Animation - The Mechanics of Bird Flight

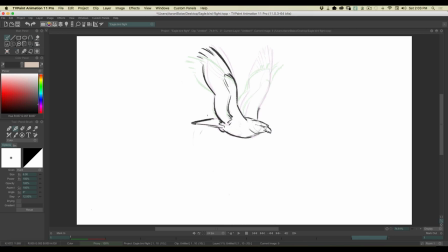24:34 Who'd have thunk that something so mundane as making a bird fly could have all this stuff to it? And it's really not that bad. You know, once you understand the aerodynamics and all that, it's kind of fun to figure out and then emulate. There we go.
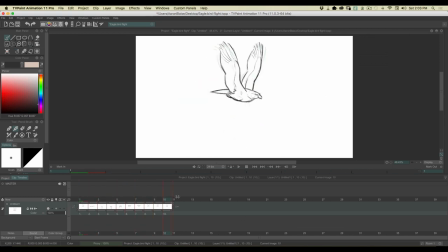There we go, like so. So let's go back to the beginning, because we need a few drawings added into here. So let's add a drawing here. So now, as the wings come down, they're gonna come up, and now those feathers are gonna start to reverse.
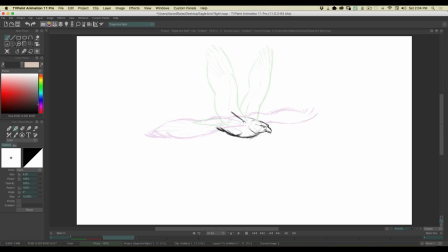25:26 So I'm gonna bring this, and they stretch out. See how I'm reversing those feathers now? Because that air resistance is pushing them up.
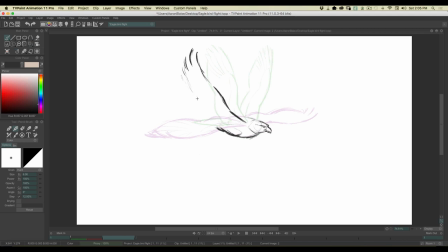Like so. Same here.
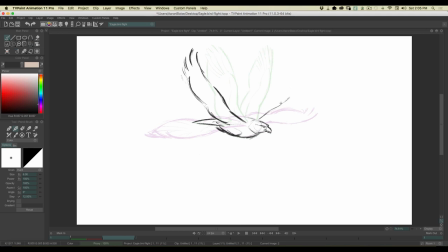Right up into the wrist. And those feathers are being pushed up, up, up, up. It's scooping the air, like so.
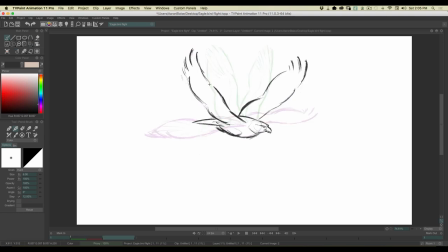Do this very fast. There we go.
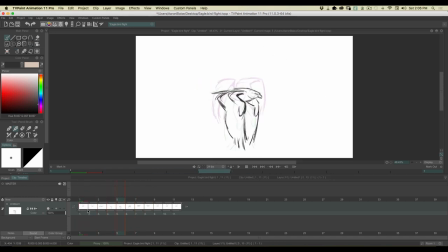26:31 So you can see, starting to scoop that air. Let's go ahead and, I'm gonna go ahead and add another in between.
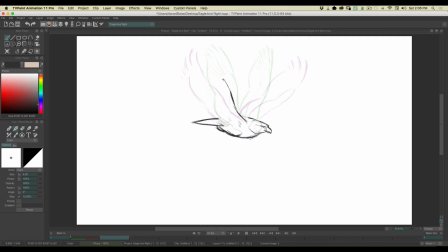26:39 So those wings are starting to come down. But here, I wanna really reverse it. Reverse, reverse. There we go.
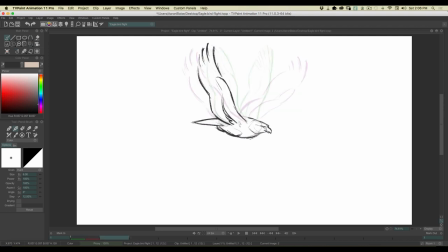26:57 See how that reverses right there? There we go. Ah. And reverse. Pull those feathers up. Scoop that air.
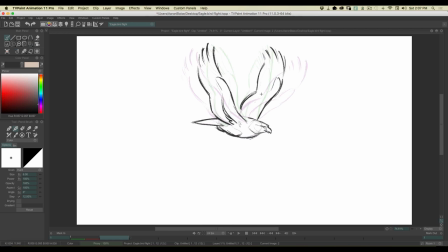27:15 See, the light table function on here really helps.
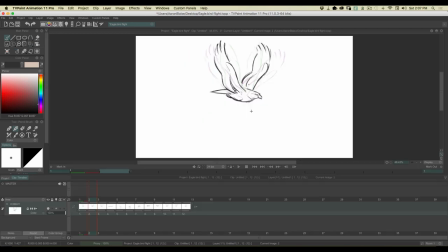You can see that. You can really feel that air now as he's flying. You can feel that, those mechanics.
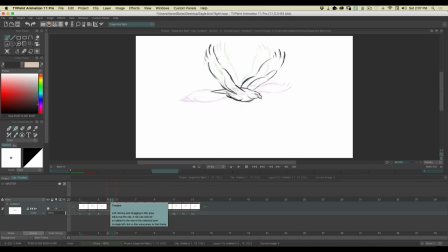27:36 Let's go ahead. I'm going to go ahead and add a drawing in here because it's going to be a little harder pushing down.
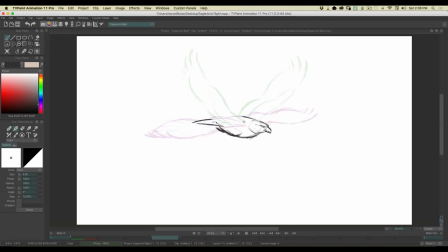27:43 So it's going to go down a little harder. I mean, a little slower. Now we're going to really push. We're going to be looking right down the edge of this wing right here. But what we're going to see, we're gonna bring these feathers up right in here.
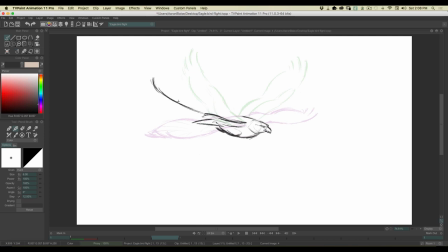28:02 You're gonna get a reversal. It's almost like hyperextending your arm, you know? I wanna follow a nice arc. You see how I'm trying to follow a nice arc coming around?
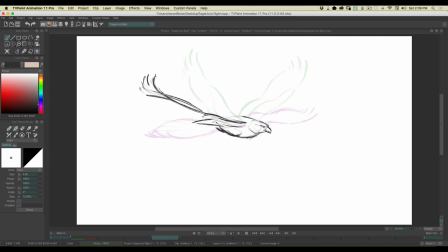28:16 Oh, see, watch. I'm gonna scoop that air. The air is scooping this way, and it's scooping there. Because I'm making a transition from looking underneath, to looking on the top.
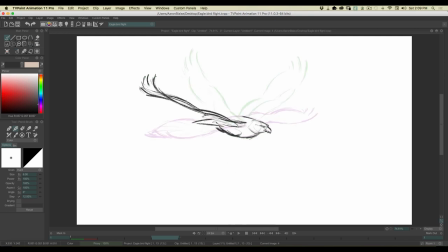28:34 So we're making a nice transition right here. Keeping the arc.
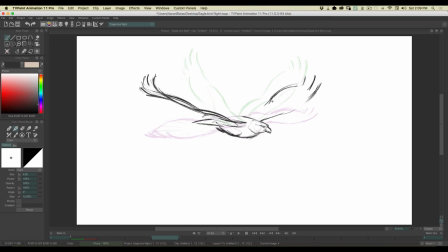28:48 Scooping that air. There we go.
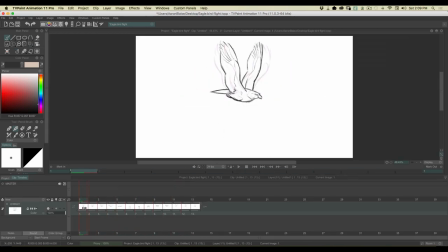Just like so. You feel that, you can feel that reversal. Actually, this is an extra drawing because we have the same one here. So I'm gonna go ahead and get rid of that.
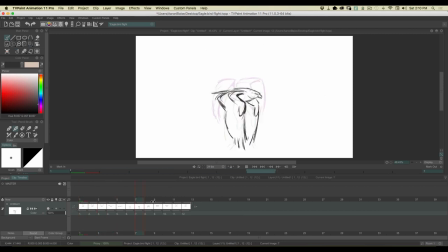29:13 Because now we're pretty much getting there on our cycle. We're gonna be able to let this cycle through here in just a minute. But we're missing some drawings in there. There's a big jump right there. So I wanna add a drawing in there.
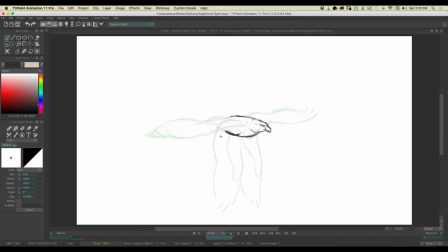29:28 So these wings have got to come down into this bottom position. And we're going to get a big reversal on those feathers and a big scoop of air.
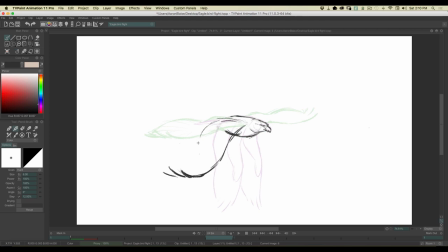29:43 It's really scooping that air. Like so. Here's the elbow, the wrist.
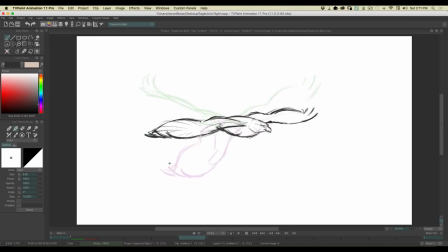29:58 Really push those feathers back. It's going to be the same thing here. Now what you're going to see here, look at this. We're going to see the feathers kind of wrapping around
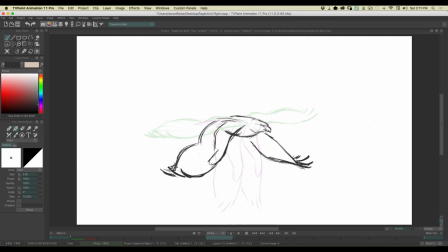30:17 as this part scoops the air. Let's go ahead and get that tail in there.
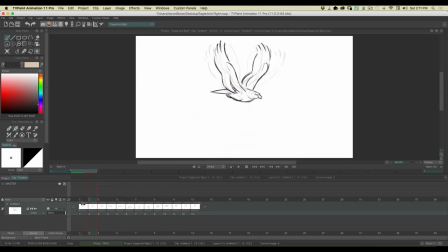There, see that? Ooh, we're getting some nice movement there.
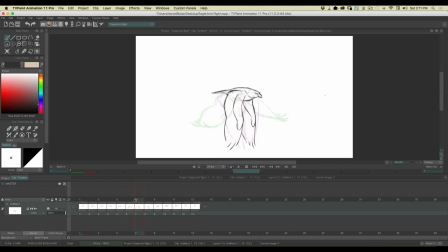30:41 I want to get another drawing right here.
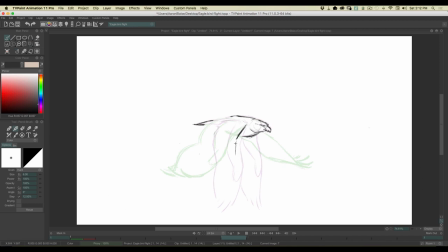30:47 Now let's just go ahead and draw that in. We're going to want to kind of slow into this. But those feathers are still being reversed. They're still scooping.
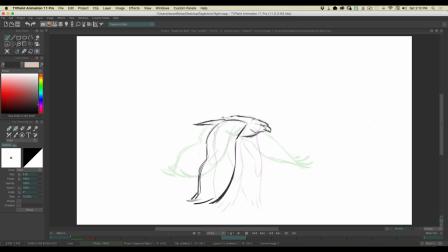31:02 Like so. Working very fast and loose. Right into the wrist, right here. Once again, feathers are still scooping air, like so.
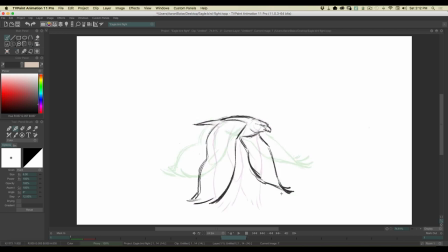31:22 See that?
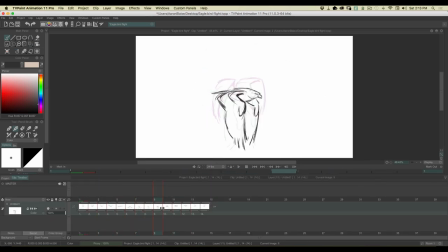31:32 So before I play this, I think I want to try, it might be too much, but I'm going to try one more drawing right in here.
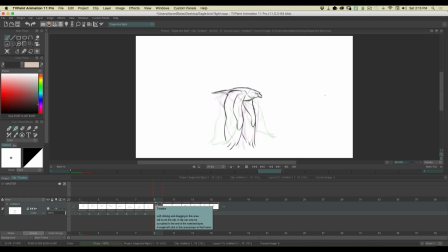31:47 Just to smooth it out a little more. I hope it's not too much, but let's just give it a shot.
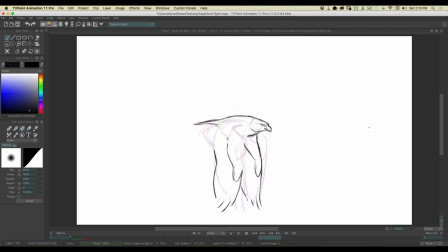31:53 If it's too much, I can always delete the drawing. But I really want you to feel the smoothness and the mechanics of this flight. I'm animating it all on ones, meaning one drawing for every frame.
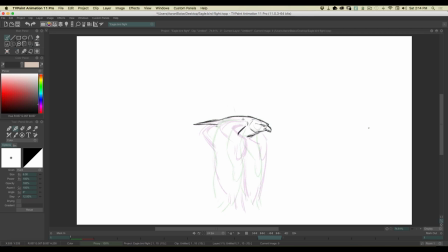32:10 All right, here we go. So here, and he's going to start to pull the wing up. And the reason I wanted to add this drawing is I want to get a little bit of a transition from the feathers being
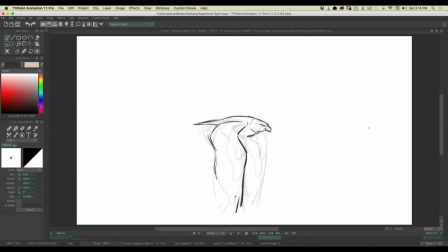32:31 reversed one way to being pulled this way to reverse the other way. So I want to feel that transition a little better.
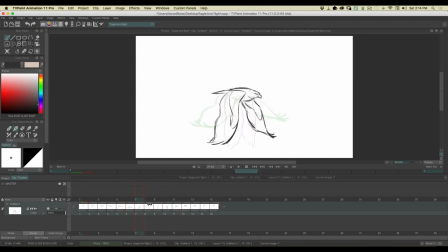32:43 So it's, you see that? You can feel that transition into that a little better.